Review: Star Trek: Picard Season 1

And given his inhuman experience with the Borg, in which he was assimilated against his will, in which his body was riddled with cold,
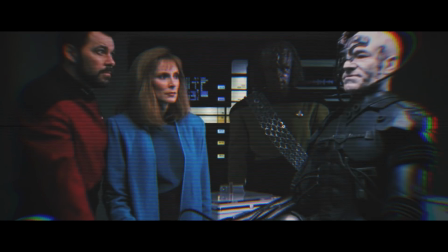25:19 intrusive technologies, suddenly waking up as an android should stir some difficult
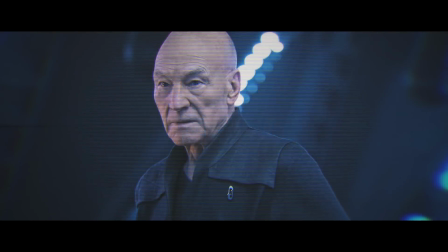25:25 PTSD-style memories. He was robbed of his humanity, and without his consent. Any of us would have a difficult time with that. From a starting point such as this,
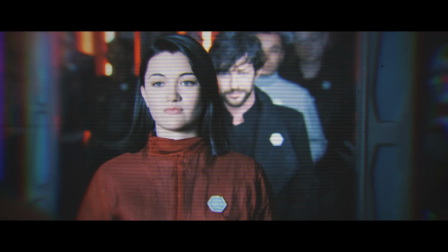25:33 Picard could have spent all of Season 1 searching out Soji and fighting the synth ban in an effort to rediscover his own lost humanity.
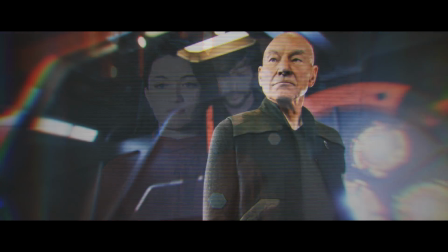25:41 The story practically writes itself, and it is a very sci-fi kind of story too.
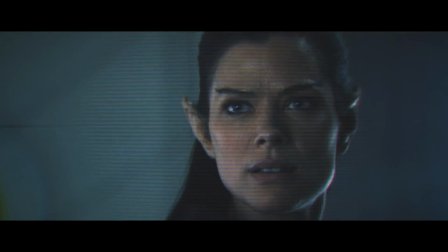25:47 The evil mustache-twirling, weirdly sexualized Romulan villains are par for the course for Star Trek, which is to say poor.
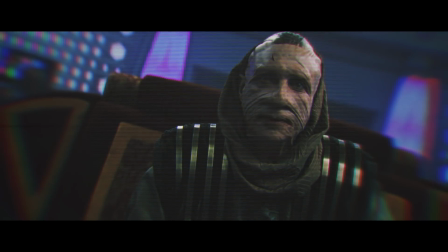25:55 The franchise is notorious for giving life to terrible villains.
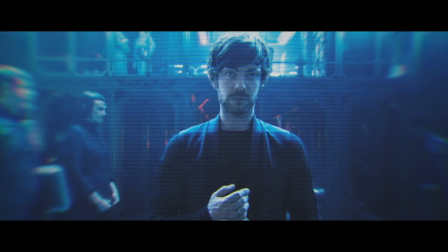25:59 The motivations of these new villains don't make much sense, except as a kind of Romulan Luddite movement,
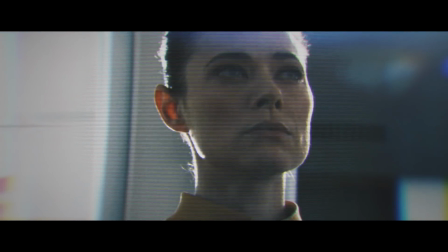26:05 which is never really discussed beyond their need to kill sentient tech.
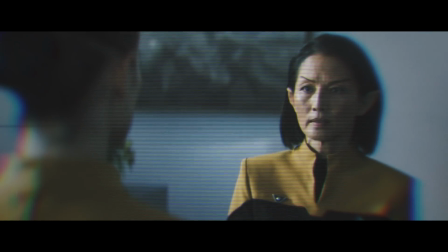26:09 Perhaps a better use of villainy here would be a simple Romulan plot to grab control of synthetics to hurt the Federation,
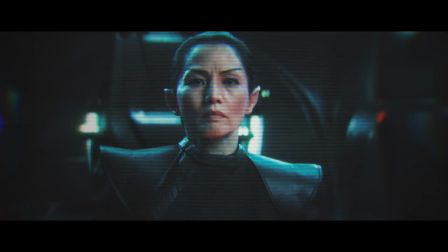26:16 as a matter of vengeance for the Federation's failure to help the Romulan people when their sun went supernova.
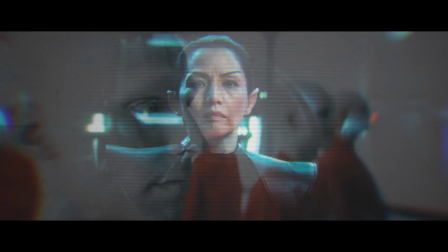26:22 But then why would they stage a synth revolt on Mars when their own species faced extinction?
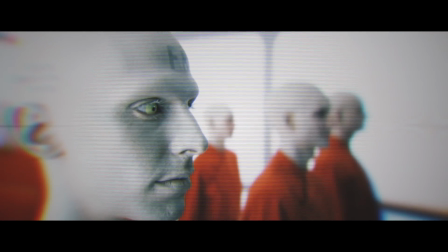26:27 Indeed, that question applies as strongly to the Zhat Vash in the official Season 1 story.
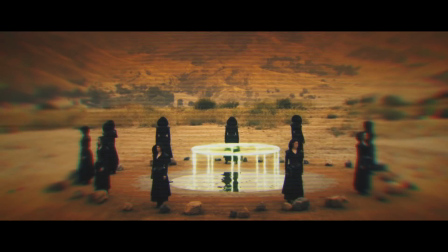26:32 The Zhat Vash struck out against Mars using synthetics, while the bulk of the Romulan population needed to be rescued.
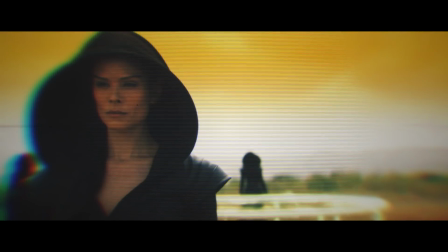26:39 If their goal was to save lives, then why didn't they?
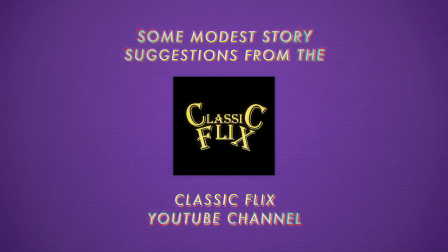26:47 Jay Manning of the Classic Flicks YouTube channel suggests some other, smaller changes that might result in a better story overall, using the very same elements we saw in the first season.
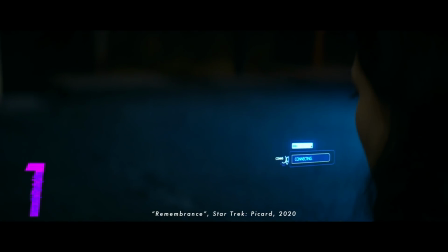26:58 Put Dahj's call to her mom before she meets Picard, instead of having her track down Picard twice.
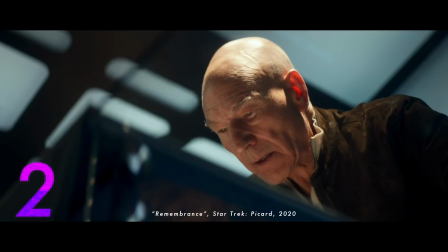27:04 Have Data's paintings both at Picard's house. The only reason they are kept at a virtual storage unit is so Dahj can track him there.
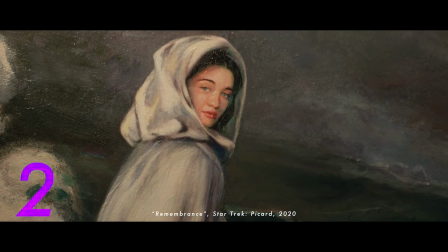27:11 Picard's realization of the painting's meaning can still happen without the extra scene. Casual bigotry among Federation citizens is silly.
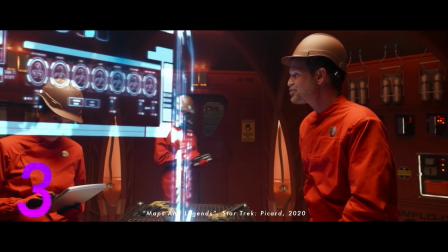27:19 It would make for better dramatic tension if we saw the synths being actually accepted by the workers.
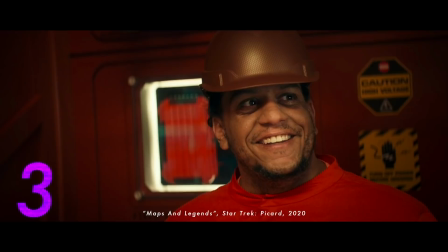27:24 Trust in the synths makes the betrayal a bigger deal. Having the humans hate the synths already gives the audience a sense that they had it coming.
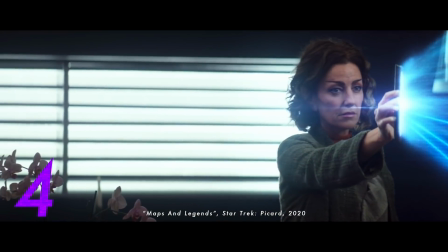27:32 In Dahj's apartment, LARIS' use of molecular re-imaging is unnecessary.
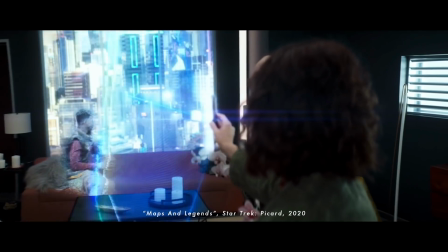27:37 Just have them go through Dahj's computer records. If there was a murder or a missing person on Earth, why isn't it breaking news?
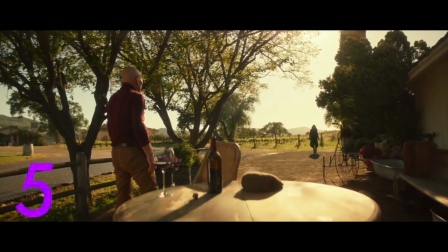27:45 Why aren't the authorities looking for Soji? Let us know that drastic actions have drastic consequences.
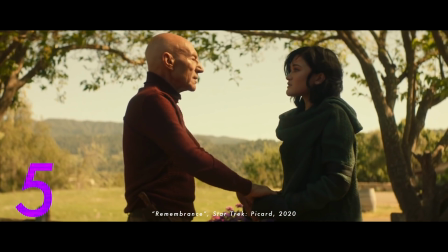27:51 Should Dahj be a suspect in her boyfriend's murder? Yes, she should.
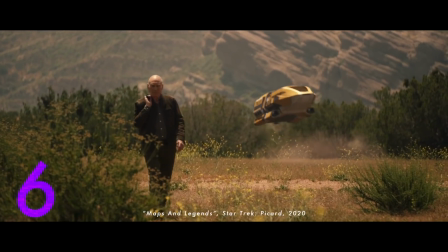27:56 Don't take a cab to Rafi's. Cab should not be a thing. Transport there.
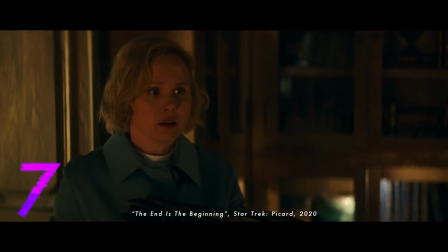28:00 Picard should be instantly suspicious of Dr. Jurati when she shows up demanding to go on the adventure with him, because an attentive audience is suspicious of her.
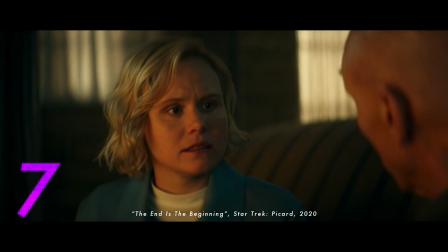28:08 Waiting for the characters to play catch-up with the audience can ruin tension. Don't send Picard on the secret space pirate mission.
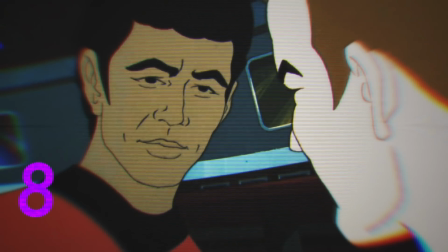28:15 He's famous. Like, really famous. You would recognize President Barack Obama if he were acting like a silly space pirate, wouldn't you?
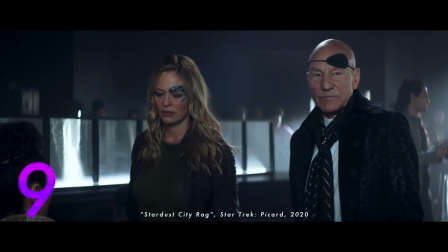28:24 During the humanity dialogue exchange between Seven and Picard, have Picard blow cover and beam down to Seven to talk her out of it.
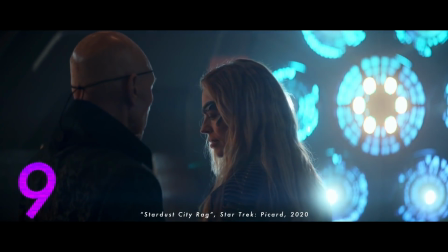28:32 Then have the dialogue about their remaining humanity. That's when an exchange like that should be had, when the stakes are high.
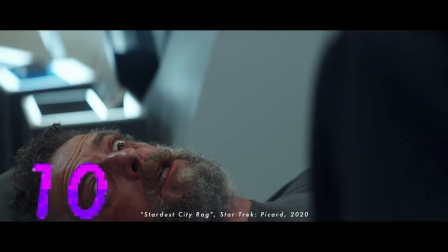28:39 Have Maddox die from his injuries. Don't make Dr. Jurati a cold-blooded murderer, especially after an intimate relationship with Maddox.
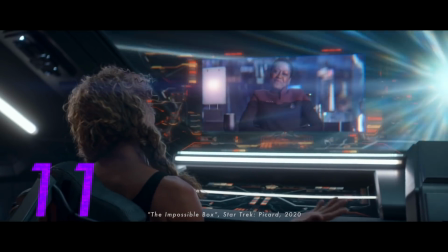28:47 Rafi's call to Starfleet should have raised some red flags.
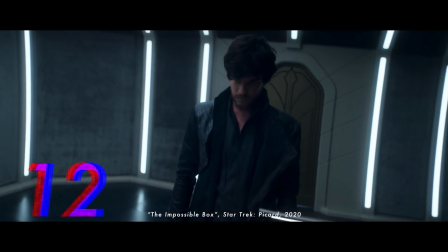28:51 After Soji scans everything she owns to determine the ages of the items, she should have scanned herself.
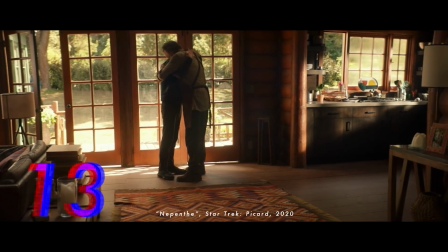28:58 The episode Nepenthe should have been 2 episodes. 1 episode with the Troy Rikers, and 1 with the La Serena family.
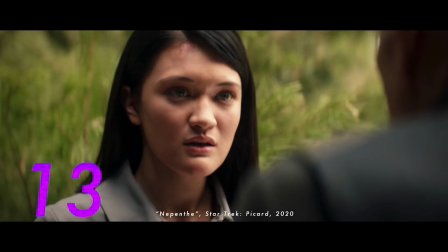29:05 Everything should have been given more room to breathe. Give Soji and Castra time to bond over their shared loss.
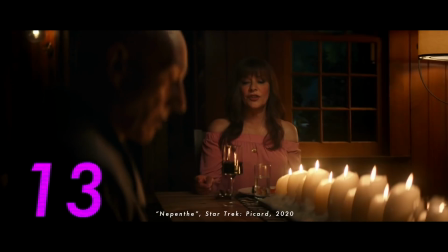29:11 Let the old crewmates take the time to sit around the conference table and hash out an answer.
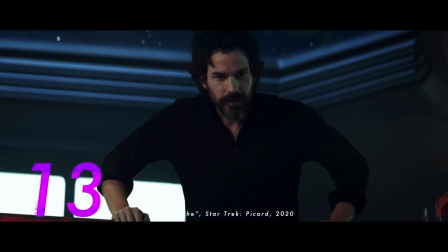29:16 Let the La Serena crew have the time to bond over their shared situation.